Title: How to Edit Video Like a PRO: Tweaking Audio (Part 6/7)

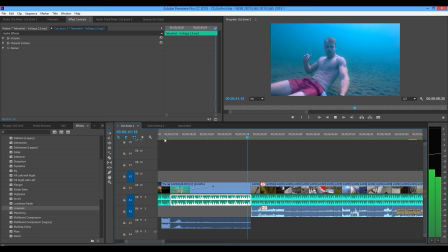[16:46]
Music hasn't changed. Still a pretty cool shot, but doesn't do the same for me in the terms of building up an edit.
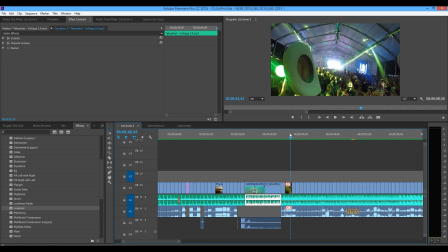[16:52]
And this is a segue to a different beat of the waveform. So that's it there. I've been using the underwater effect forever, since my 365 Days of Awesome version 2 that blew up.
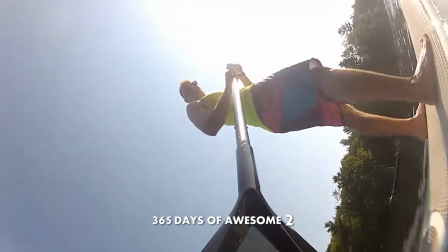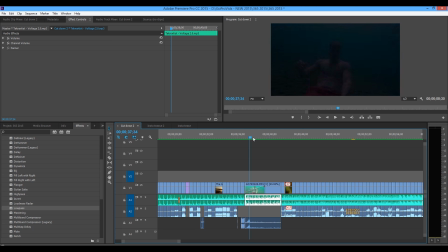[17:12]
And it's just, again, a super simple effect that goes really well with underwater shots.
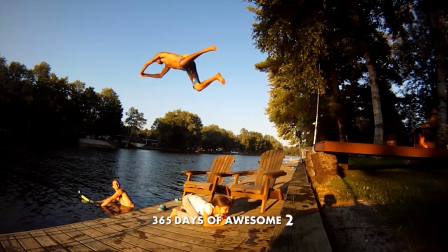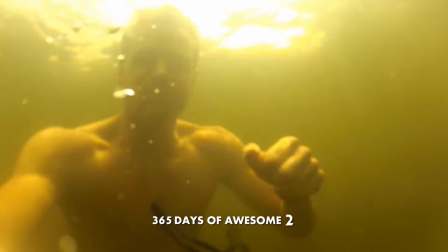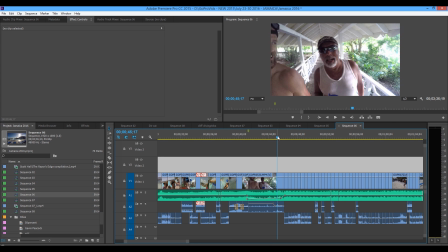[17:29]
Okay guys, last two things I'm going to talk about for the audio section is the hard drops and then I guess hard builds or build-ups. I got this section right here from our Jamaica video, which I love, and the waveform here has been building. Song kind of picks up mellow, and I know the track blows up right here into a really quick pace.
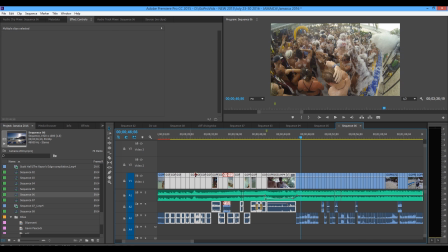[17:48]
You could just tell by the clips kind of further apart and then really tight and fast.
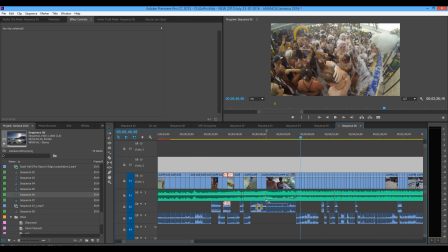[17:53]
So I've utilized the keyframes to drop volume on Barry swearing at us.
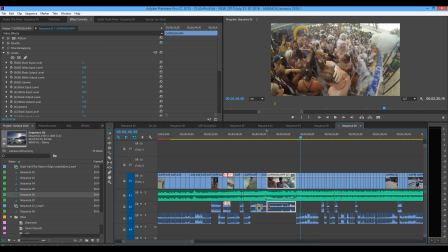[17:59]
You could also, like I showed you before, razor splice, use crossfade, have this clip smaller.
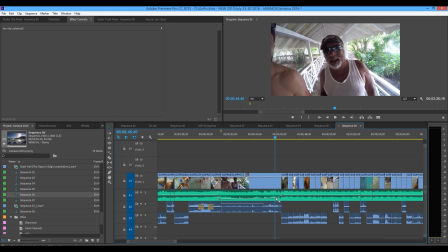[18:05]
Here I'm coming from very low audio, slowly coming up, and then I ramp the levels back up to full volume for the beat change.
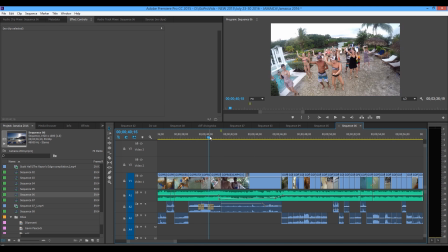[18:14]
So let's just play this through and you can see what this looks like.
Who gives a fuck?
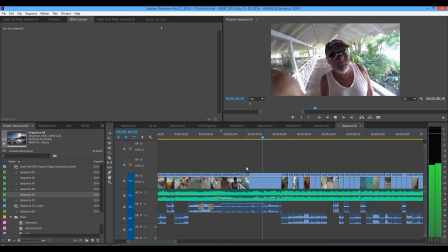[18:20] What day is it? We're in Jamaica, man. Boom.
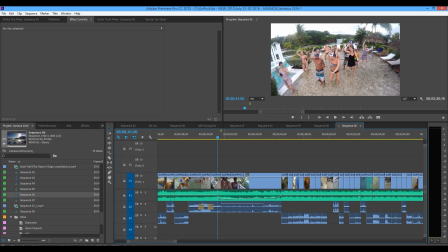[18:27]
And then we just hammer there. So I went from, what's this? This is actually 0 volume. And if you look at my level meter over here, we're almost peaking at 0,
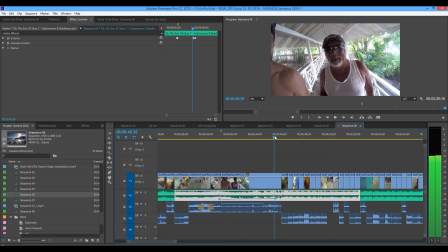[18:38]
nothing, Barry's quiet voice, and then we ramp, boom, right back up to 0 minus 3.
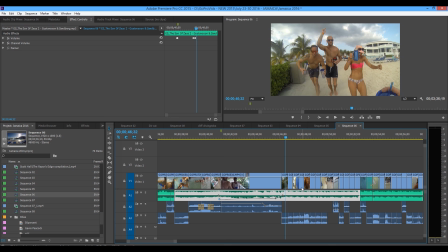[18:43]
So that's a good trick on ramp ups, and let's go find you an example of the hard drop.
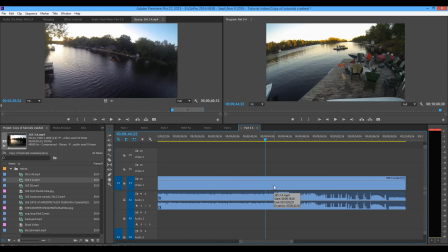[18:48]
The example of the hard drop would be, I'm just going to keep it super simple. It's not necessarily the drop you'd expect in like a big dubstep track.
The drop.
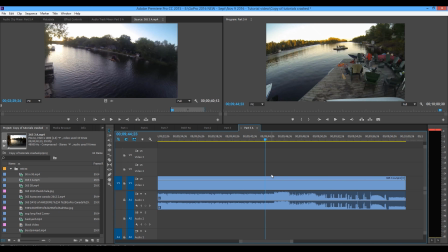[19:05]
When I refer to audio drop, it's where you cut out your music track to put more emphasis to the video track.
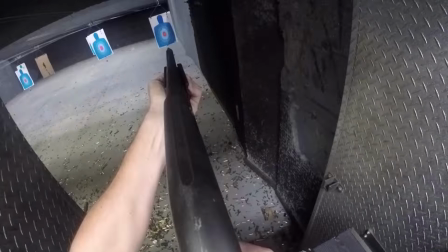[19:13]
And I mentioned that with the machine gun clips, we're fading down, fading out. I utilize this a lot whenever there's a really important clip.
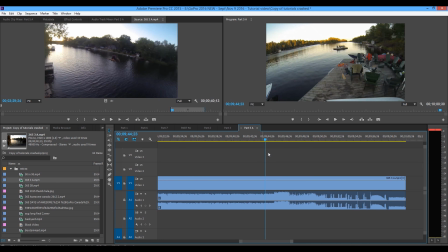[19:20]
I want to just throw all the focus to the clip. I'll simply just razor blade the song out.
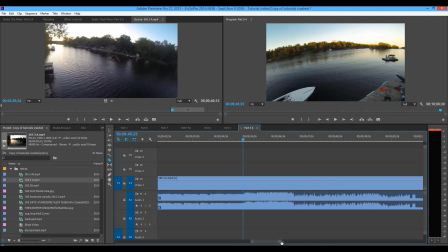[19:28]
This is the 365 Days of Awesome number 3.
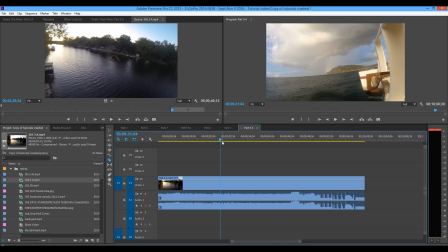[19:32]
All this chaos has been going through, beats been crazy, and then I use my drone into the lake crash to break up
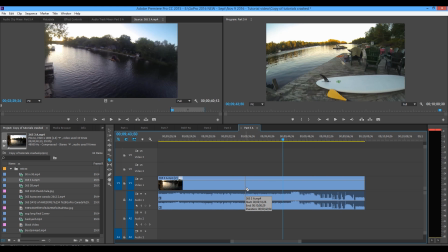[19:41]
the clip, and you can also use that as a great opportunity to lengthen your song if you need to, and I'll show you that. So let's just watch this full speed through, and you'll see what I mean by the audio. The song cuts, drops fast, and it's just the clip audio.
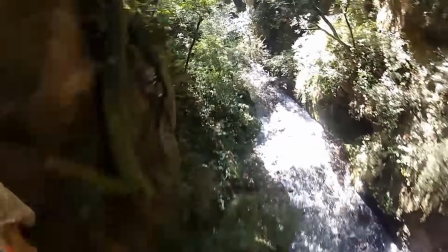[19:56]
to get the point across, to make that clip stand out a little more. Let's watch this.
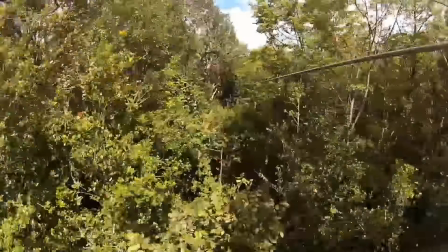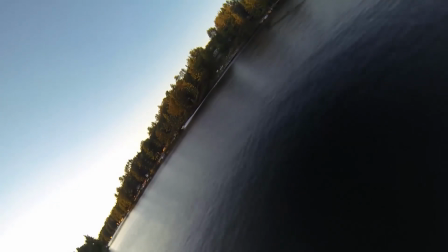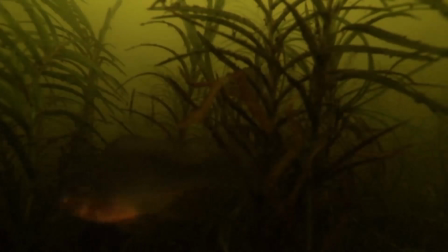[20:10]
There's the audio drop. Poor guy sinking to the bottom of the lake. Still running, attracting fish.
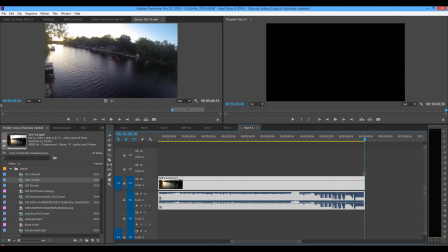[20:20]
And then music comes back just a little quiet to segue to the next clip. So you get the point there. You can do that with anything. I use it almost in every one of my video edits. Hard drop, cut the music, and just show the video clip.
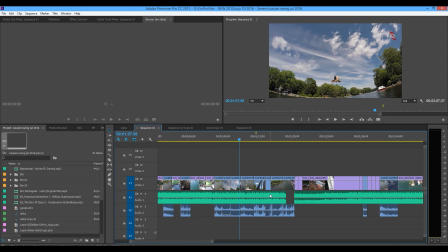[20:36]
No more video. Okay, here's an example, guys, of how you can cheat your audio and lengthen your song by as long as you want to by using a hard drop. So you can see the cut in the audio track here. Clips are below. This is my Russian swing. This clip is when I smash into the water. So I use the cut to kind of highlight a blooper.
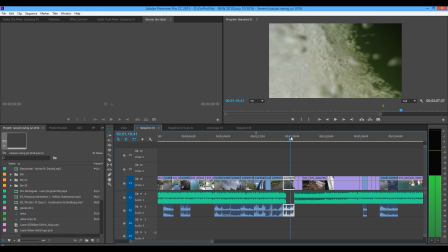[20:55]
It's a nice break in pace of the track. And I'm going to play this for you once just so you can hear it cut out.
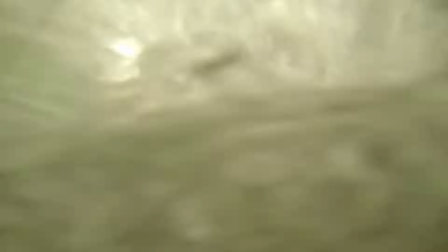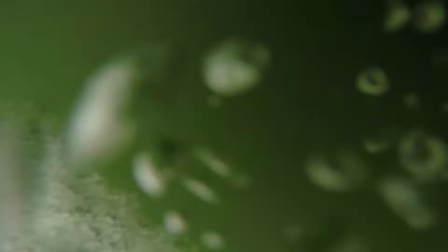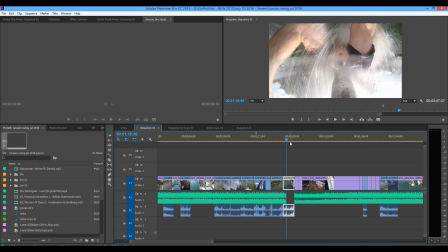[21:14]
Okay, nice hard smash there. You get the sound of the bubbles. It's a good audio bridge into something else, change the topic.
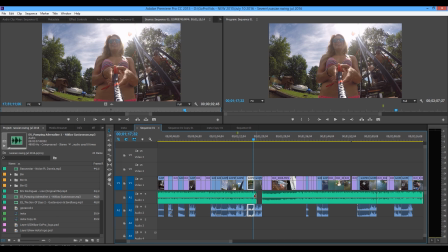[21:21]
So what I did was use this section of a drop to actually break up my file to make it longer. So everything here, this and this, is actually a duplicate of here and here. You can see the bridging or the ramping up here is the same as this piece right here.
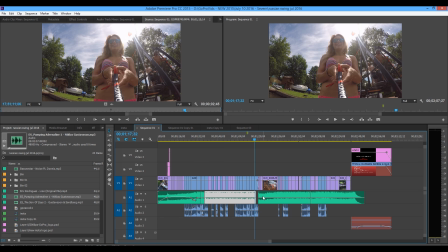[21:34]
So if you run out of MP3 and you still have a ton of content you want to put into your video, you can use the breaks to basically repeat your song. If I pull this out, you can see the song's ending here, so it's not really that long. It's only, quick minute 30 sample clip.
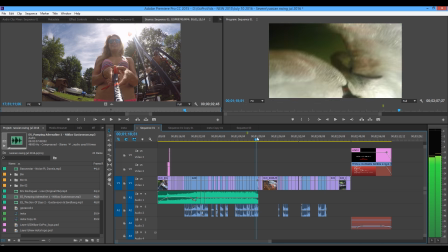[21:52]
So when you use big scenes like this, crashing, it's enough of an audio change.
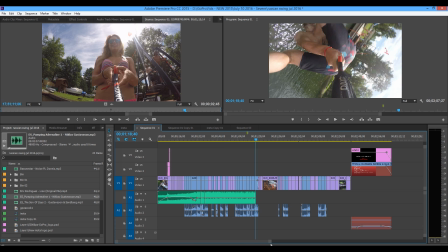[21:58]
If you keep it off music for about 10 seconds or so, the ear will lose its natural drum rhythm to what the beat was before, and then it enables you to
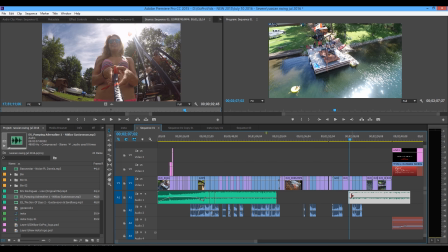[22:10]
copy that track, paste it down here. And we don't really care about the build up, so I want to go to the hard beat again. Essentially gives you a chance to start this track over and now work it out to its legit ending piece.
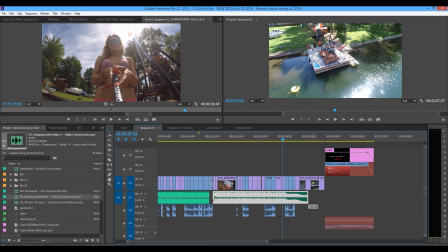[22:26]
So right there, or longer. Or if I wanted to do this,
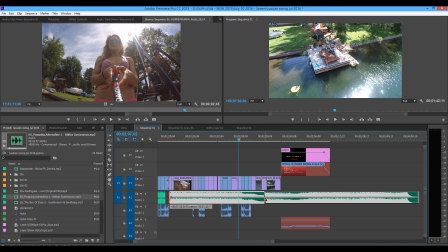[22:33]
basically what I wanted to do here is cut this all out, start up on this beat again, and then start fresh there.
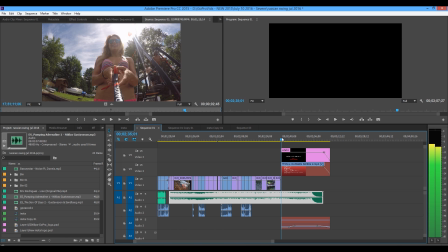[22:40]
Just freed up, what's that? Freed up 25 seconds or so.
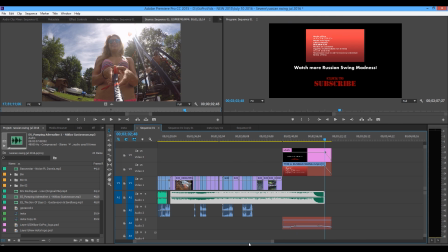[22:46]
Or 30 seconds. So that's a little trick to lengthen your tracks by using the hard drops.
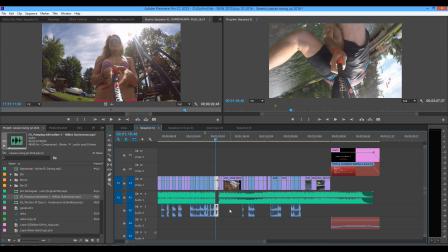[22:50]
Also just brings dramatic effect to a single clip that you might want to highlight. Bloopers, someone yelling, something you need to hear that can't be muddled over the audio.
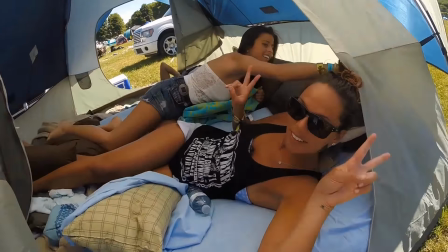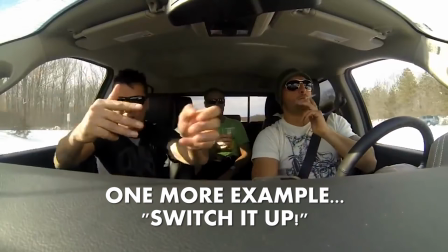[23:06] Switch it up.
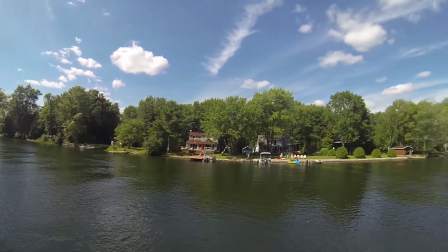[23:11]
That's that. Okay, moving on to number 7. Finally exporting our video.